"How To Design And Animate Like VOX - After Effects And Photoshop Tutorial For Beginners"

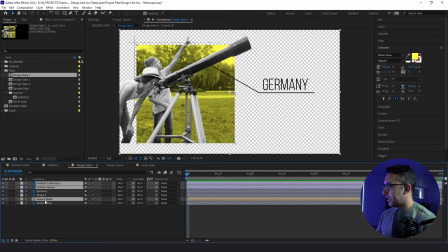What we're gonna do to start is I'm going to get position keyframes for my isolated telescope, overlay square and square matte. I'm gonna go do a second, bring them in again. Then we're gonna go here, back to the start, animate these out.
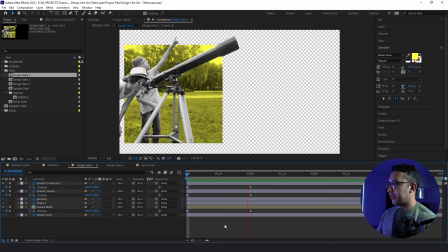We're just gonna isolate these for now too. All right, so here's how it looks to start. Now this looks pretty boring, so let's spice it up a little bit.
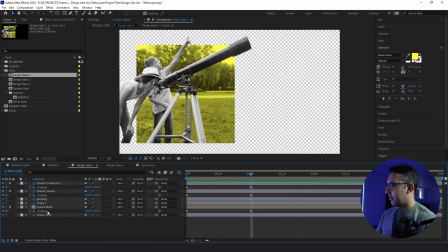So what we're going to do is on every one of these, we are going to go to our flow plugin and we are going to apply the Cirq default setting.
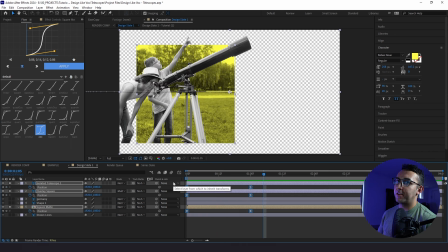This is what that looks like. Now part of what makes the animation interesting is that the keyframes are actually offset. So what I'm going to do is it's really simple.
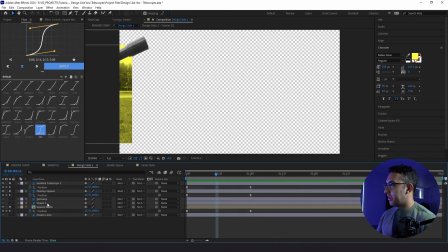First thing I'm going to do is go to where we have our spike in our graph editor here.
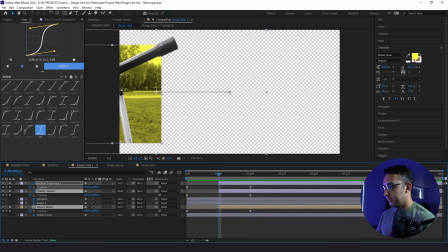And I'm going to create, I'm going to press Alt in bracket so it starts right there.
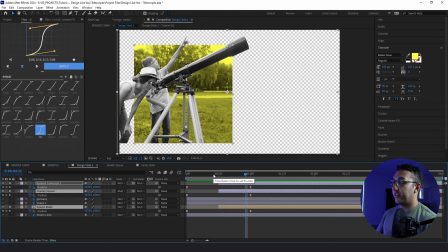And then I'm actually going to offset the layers themselves so they animate in all at a different time. And we're going to just hide this overlay square for now. so what we're gonna do is we're gonna start with the background and we're gonna bring it in at
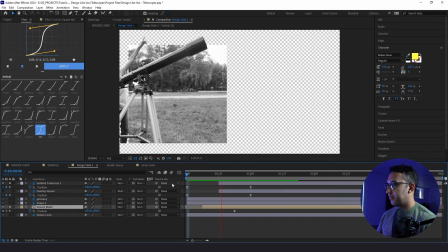six frames in and just see how that looks okay it's
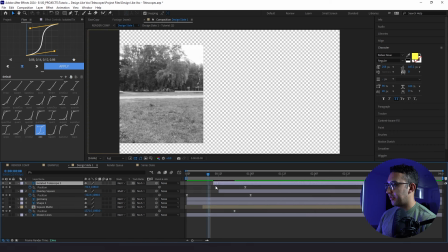looking good now I kind of want to bring in our isolated telescope in a little bit sooner nice
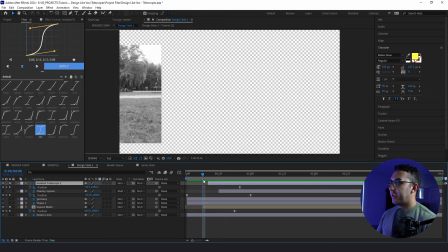I like the way that's looking so it's just a little bit offset had we kept our photo the way it was originally with the kids and telescope in the shot,
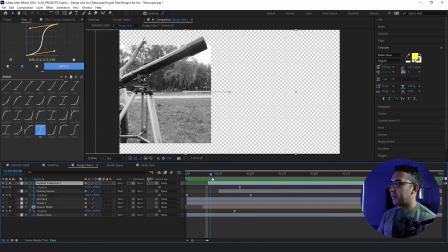this would look really weird because you'd have people in there and then another copy of them on top. So that's why we took them out so we could do this little offset.
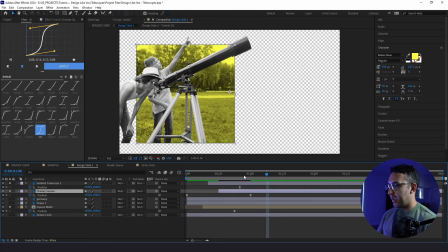All right, now I know we animated the overlay square. We actually don't need to animate it, animate its position because we are going to animate its scale. So I'm going to take my anchor point tool and it's the snapping is on and I'm going to take my anchor point.
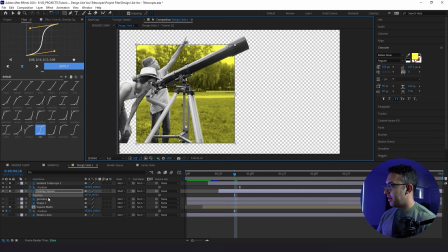I'm going to bring it down here. Awesome. Now when I scale from here, it all scales from where that anchor point starts. So I'm going to click here, set a keyframe, then go to about here, click another keyframe.
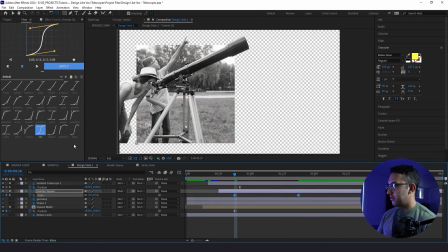This is what we have. So we need to make some adjustments just to line this up a little bit better. So I'm just going to continue to offset the keyframes a little bit. Awesome.
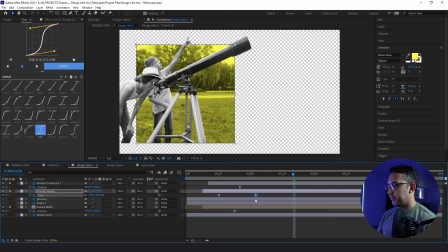I could bring this in probably a little bit faster. All right, this is looking better, but there's still room for improvement. So what we're going to do from here is add some sauce. So I'm going to go here to the position keyframe, add a posturize time, six, drop it down, wiggle, two, two, two, comma, two.
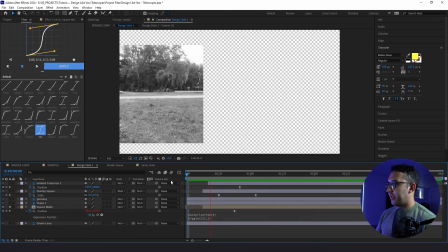And what that does is that it makes it look a lot choppier, which is that Vox look.
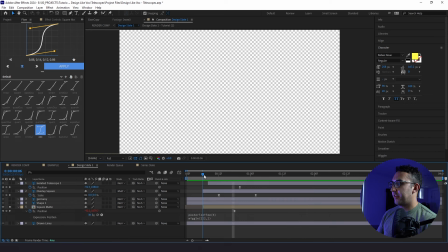So there's a few things that Vox does that's really unique.
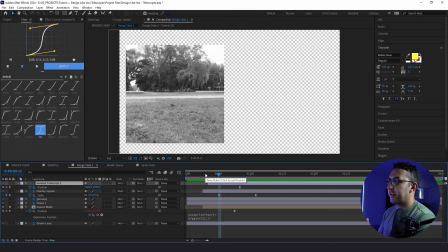One is that their animations don't always start from beginning to finish meaning that you're not going to see the entire object or frame or word on frame from when the animation actually starts which is why we split these keyframes and now what we did with that expression with the posterized time and the
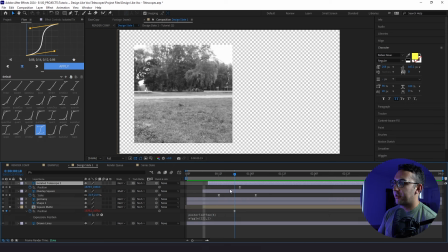wiggle is that we brought it in and it's looking a lot choppier kind of like you'd see in a stop motion animation and it has a slight slight little wiggle and we can adjust these values a little bit if we want maybe we want to do 250 just to see how that looks so it's animating the speed followed by the amounts what we're going to do is copy expression only,
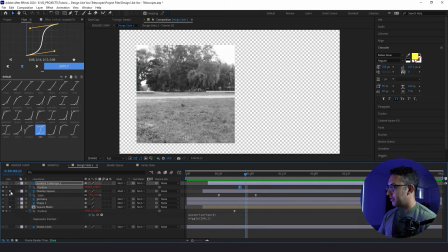paste it in the scale and in the position here. So when we turn these back on, here's what we have. Now, what I don't like is how this overlay is like on and off the edges.